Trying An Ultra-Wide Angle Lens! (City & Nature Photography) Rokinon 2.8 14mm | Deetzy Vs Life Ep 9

all right switching up to vlog mode i kind of was thinking about getting like a wider lens for you know vlogging because whenever i've tried to use other lens then like face myself you have to hold it like as far out as you can to be able to actually you know see your face i don't want to vlog face the camera whatever you want to call it too much but you know sometimes it is kind of nice to be able to
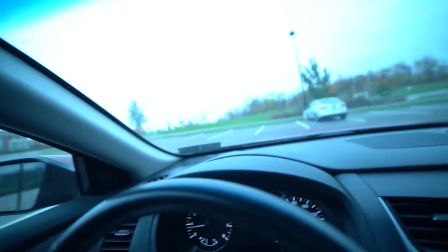explain some things but yeah uh we're gonna be taking some pictures taking some video of this forest right here then we're gonna go to some other parks go to some other places check it out that's really what i wanted an ultra wide lens for was to be able to get really cool scenery shots that include like the entire landscape i don't know there's not too many situations where you need it but it does look really cool
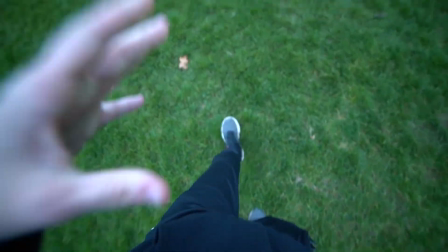for like i don't know if you were making like a scary movie where you were doing like a pov
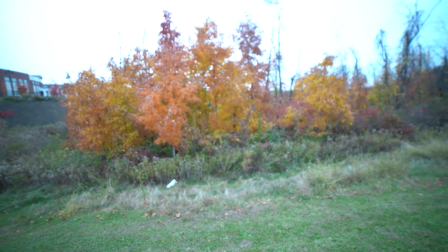shot let's fix that focus one thing i'm noticing is even though it's like so wide and captures everything it's not going to be very good for like far away landscapes or anything like that
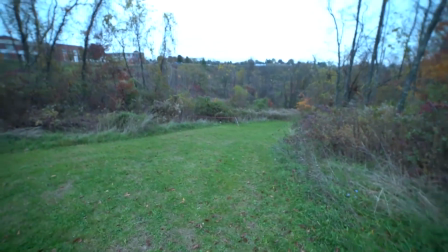because it kind of makes things look farther away than they are so if you just so if you just do like a far away landscape it's not going to look too great
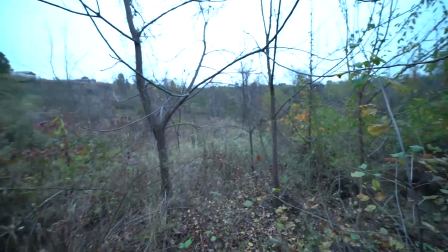but if you put yourself like in the landscape you can get some really interesting shots I think whenever you have like
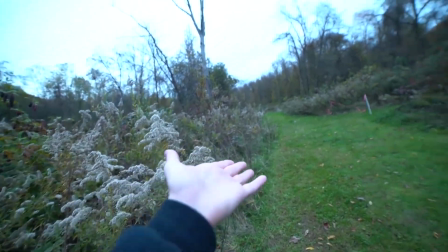a subject close up as well as a good-looking background and then you kind of use that
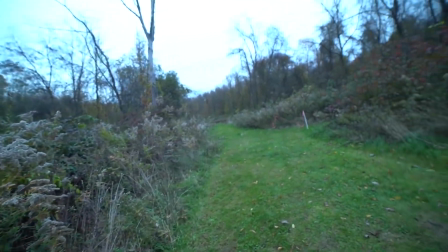subject to move off of I think that's when I think that's when that lens really shines but you know gonna keep trying out trying different techniques and things to see what looks best but yeah like
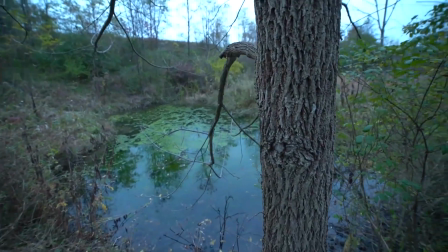this I think it looks cool and all but if you kind of grab a subject this isn't the
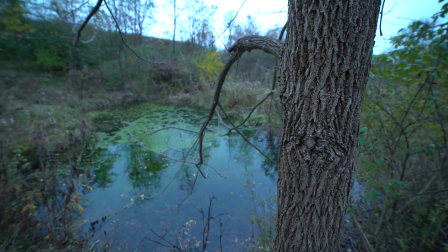perfect angle but grab a subject and then kind of move off of that that's where I think the lines looks really cool but you know slush another
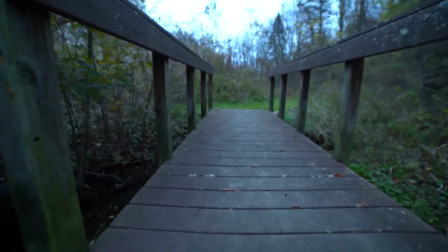bridge try a low angle oh that's that's interesting it's hard to do in a lot of situations but if you can like submerge yourself
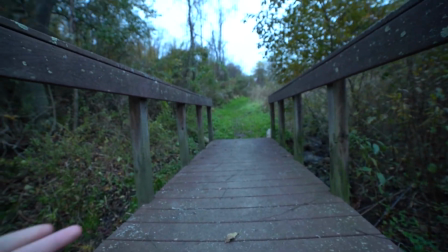within the environment like here there's a bridge so it's not
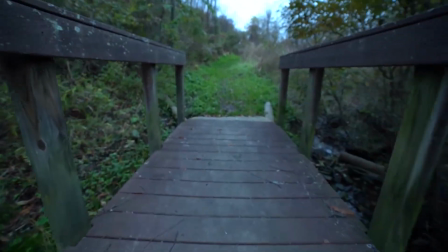too difficult that is really cool because like like in the city when I was in between buildings and I could look up and have like a circle I'll put a picture of what I'm talking about I could have like a circle of I could have like a circle of buildings like all in the same picture so that's where I think this lens really shines as well because It's the only lens that can do that because of that wide angle, obviously. Some keep moving up in the bush up there. I tried to be quiet at first, but it's gone. It keeps shifting around up in there.
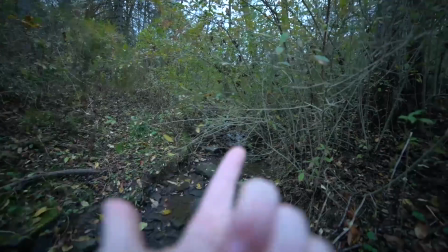This is what I was talking about. Because there's something being on both sides and there's kind of a little canopy above the river,
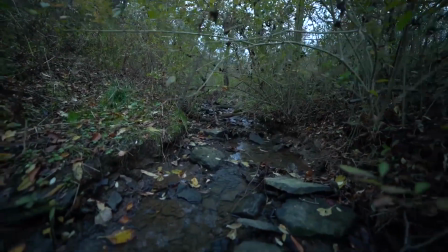if you kind of get in between all four of those so that they're all in
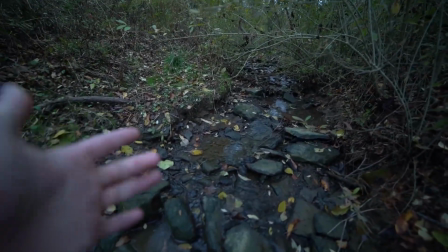the shot the ground and you have something on the left and something on the right as well as something above it creates a very unique perspective and looks looks like some type of video game
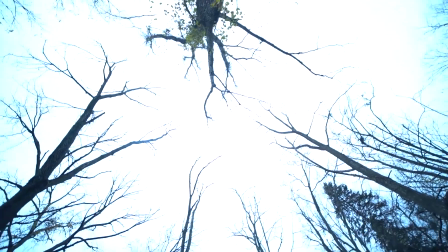like that that's pretty similar to what i was talking about in the city
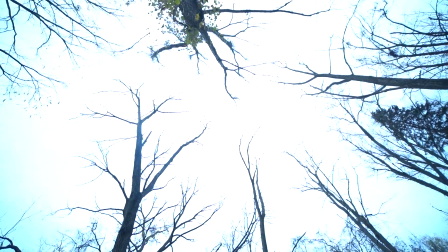the lower i get the more it's going to be able to include and only a wide angle is going to be able to get something at
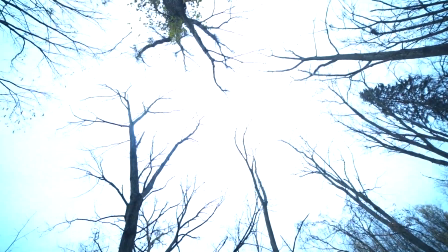every single size so I'm like surrounded almost that it's pretty cool I mean obviously you'd want to like shift up to it or something depending on what you're using it for obviously but if you're like eye level it's kind of a cool pov shot but if you get in the environment that's a shot nothing else can get other than a wide angle lens but